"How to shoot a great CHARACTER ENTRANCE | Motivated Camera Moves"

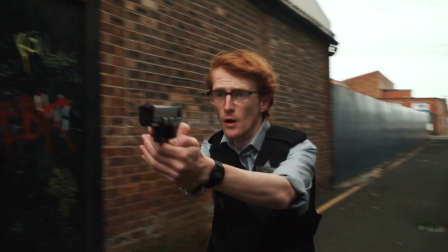0:00 Here at The Film Look, we love motivated camera moves. They look great, they are fun to pull off, and they connect the cinematography to the story.
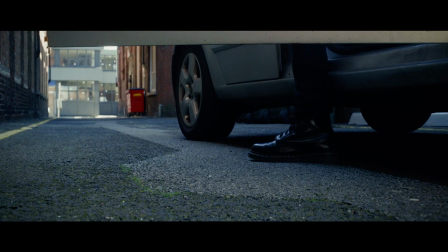0:07 This is why today we're talking about a motivated camera move we like to call the action hero entrance.
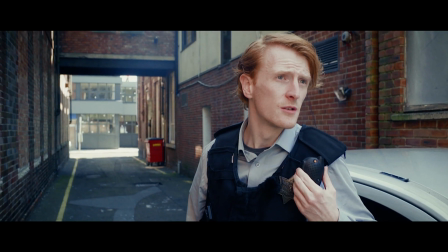0:13 It's probably the most badass way to introduce a character on screen, but it's also much more than that. Let me show you why this simple move is one of the best ways to introduce your character in your film. Welcome to The Film Look.
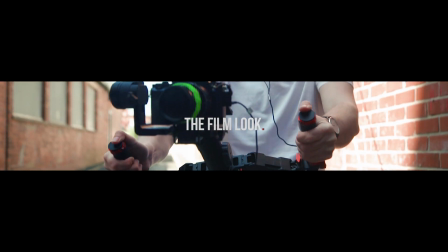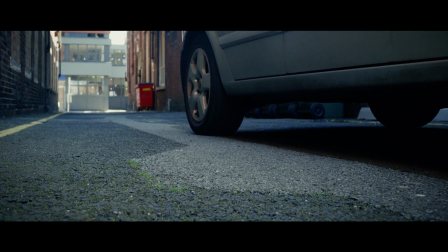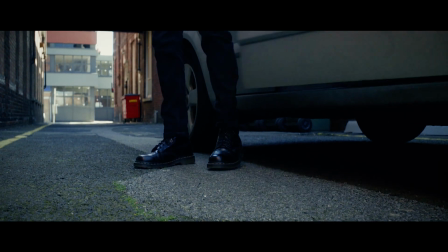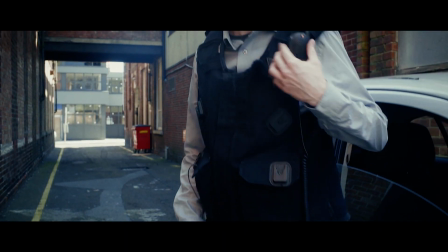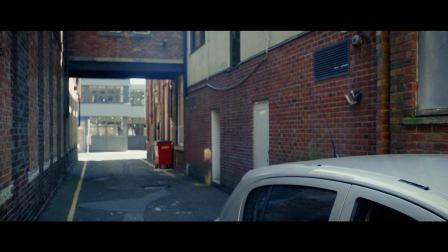0:46 Showtime.
The camera move itself is actually quite simple.
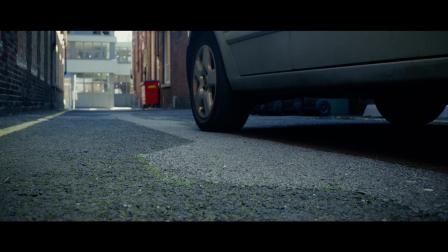0:51 It begins on the floor as the subject arrives in their car.
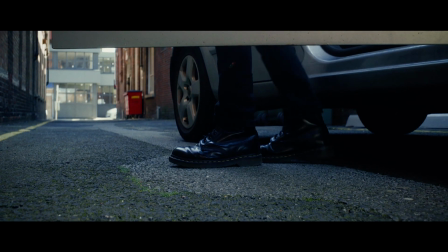0:55 As they exit the car, the camera slowly pedestals up until it finishes on a medium close-up on the subject's face.
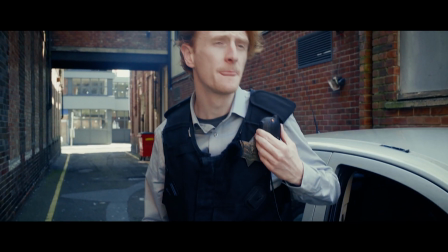1:01 They deliver their line, then exit the frame. This shot doesn't need to involve a car or any lines of dialogue as there are many different variations of the action hero entrance. We just thought we would go really cheesy action movie intro.
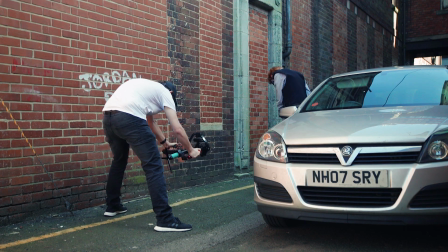1:14 What's so special about this camera move is actually how much information it delivers without ever needing to cut to another shot.
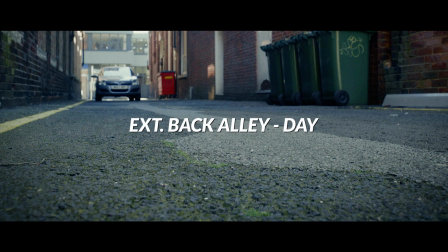1:22 At first we have a wide-establishing shot of the scene. In this case it is clearly a back alley. And we've all seen enough films to know a back alley is a sketchy place to be. This sets the scene.
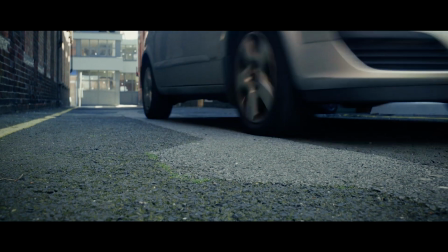1:32 A car rolls in, but what type of car is it? If it was a Lamborghini, you'd guess the character was a bit of a playboy.
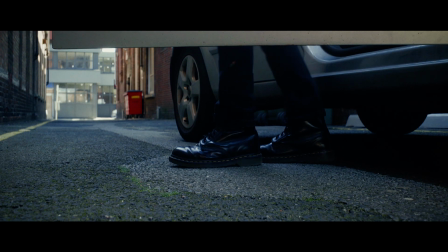1:38 This car is a little bit more modest. The character steps out and we see a glimpse of their costume, their footwear. In this case, we have a pair of black boots. They mean business. If you replace the boots with flip-flops, it would be a completely different story.
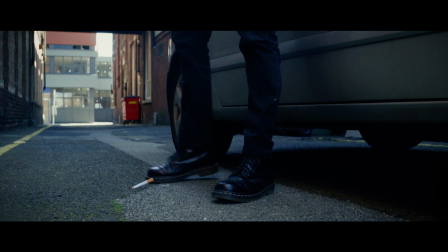1:52 Then we get a little character detail, a cigarette thrown on the ground. Why is the character smoking?
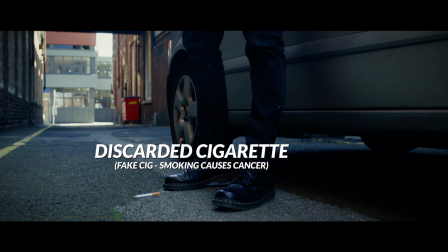1:57 Maybe to calm their nerves. But they also discard it, so whatever they plan on doing next, they need to be 100% focused.
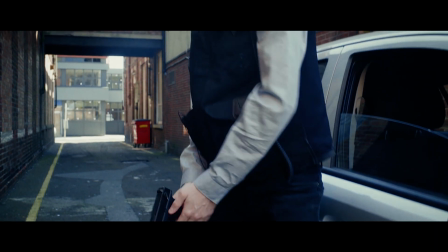2:04 Then we've got a gun and a vest, police. We reveal their face, a young cock, Detective Rusty Johnson, and he looks nervous.
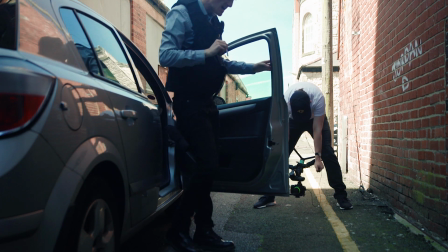2:12 So with a single 20-second shot performing a very simple pedestal from feet to face,
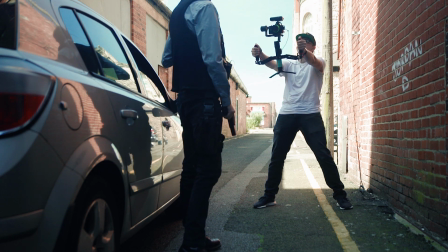2:17 we give the audience an entire character bio without having to resort to any expositional dialogue, on-the-nose cutaways or title cards. With this shot, we can give the audience just enough information about the character and the scene to want to know more.
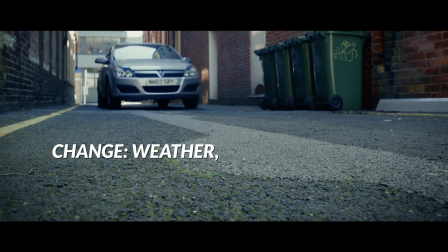2:31 But what if we change a couple of details? Let's make the location sunny this time. We can change the costume a little bit, and alter the character's attitude. We can keep the main beats of the scene, and keep the dialogue. Let's see just how this changes the audience's perspective of the character.
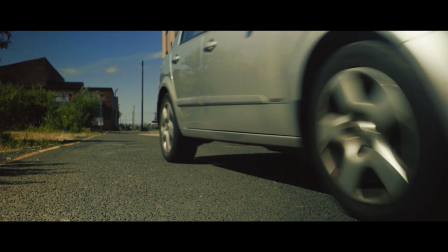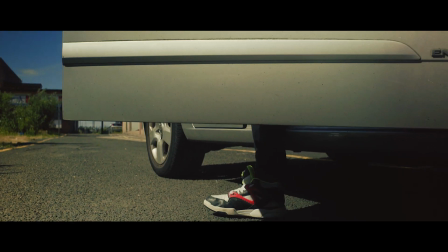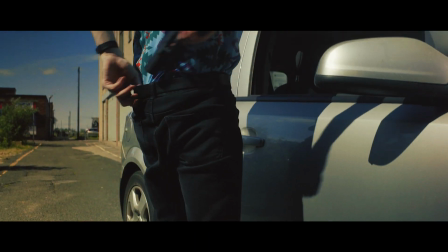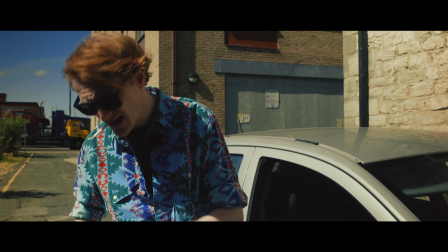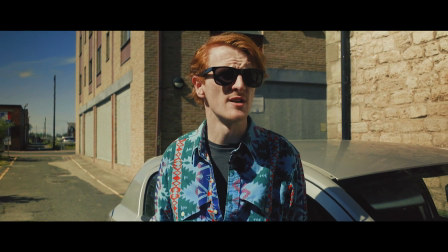3:08 Showtime.
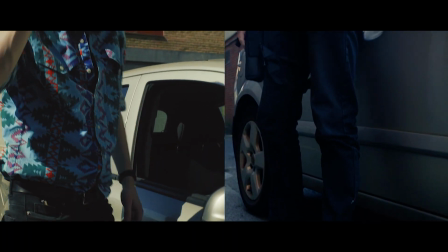3:10 We've transformed the scene from something like True Detective to something more like Narcos, just by reworking a few things in the frame.
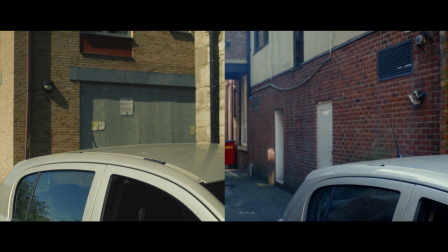3:18 And this is why this camera move is so powerful. It captures an intriguing character on screen, it grasps the audience's attention, and sets up their expectations.
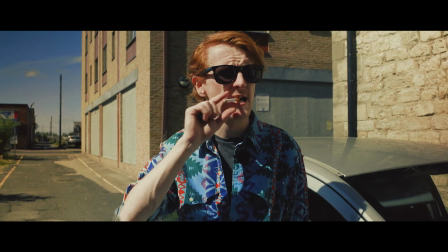3:27 The shot literally looks the character up and down. The equipment in this shot we feel is quite important.
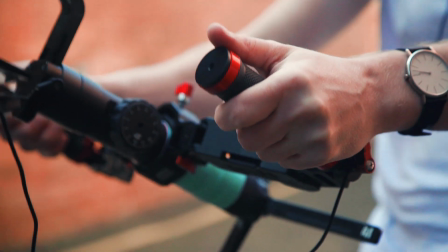3:32 You can't do this shot handheld but something smooth and steady will raise the production value and won't distract the audience from what is happening on screen.
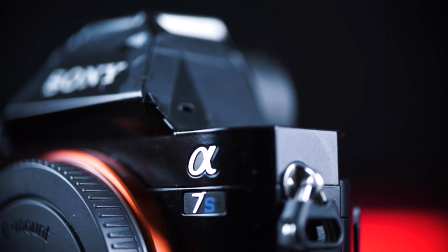3:40 We shot both of these scenes with a Sony a7S Mark I with a Takuma 35mm vintage prime.
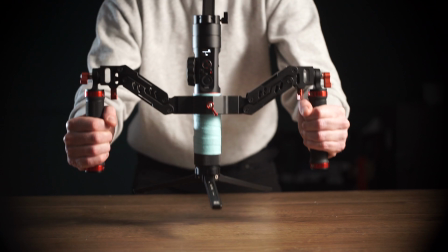3:46 The camera was rigged up on a Zhiyun Crane 2 with a set of spring action handle grips from Digital Photo.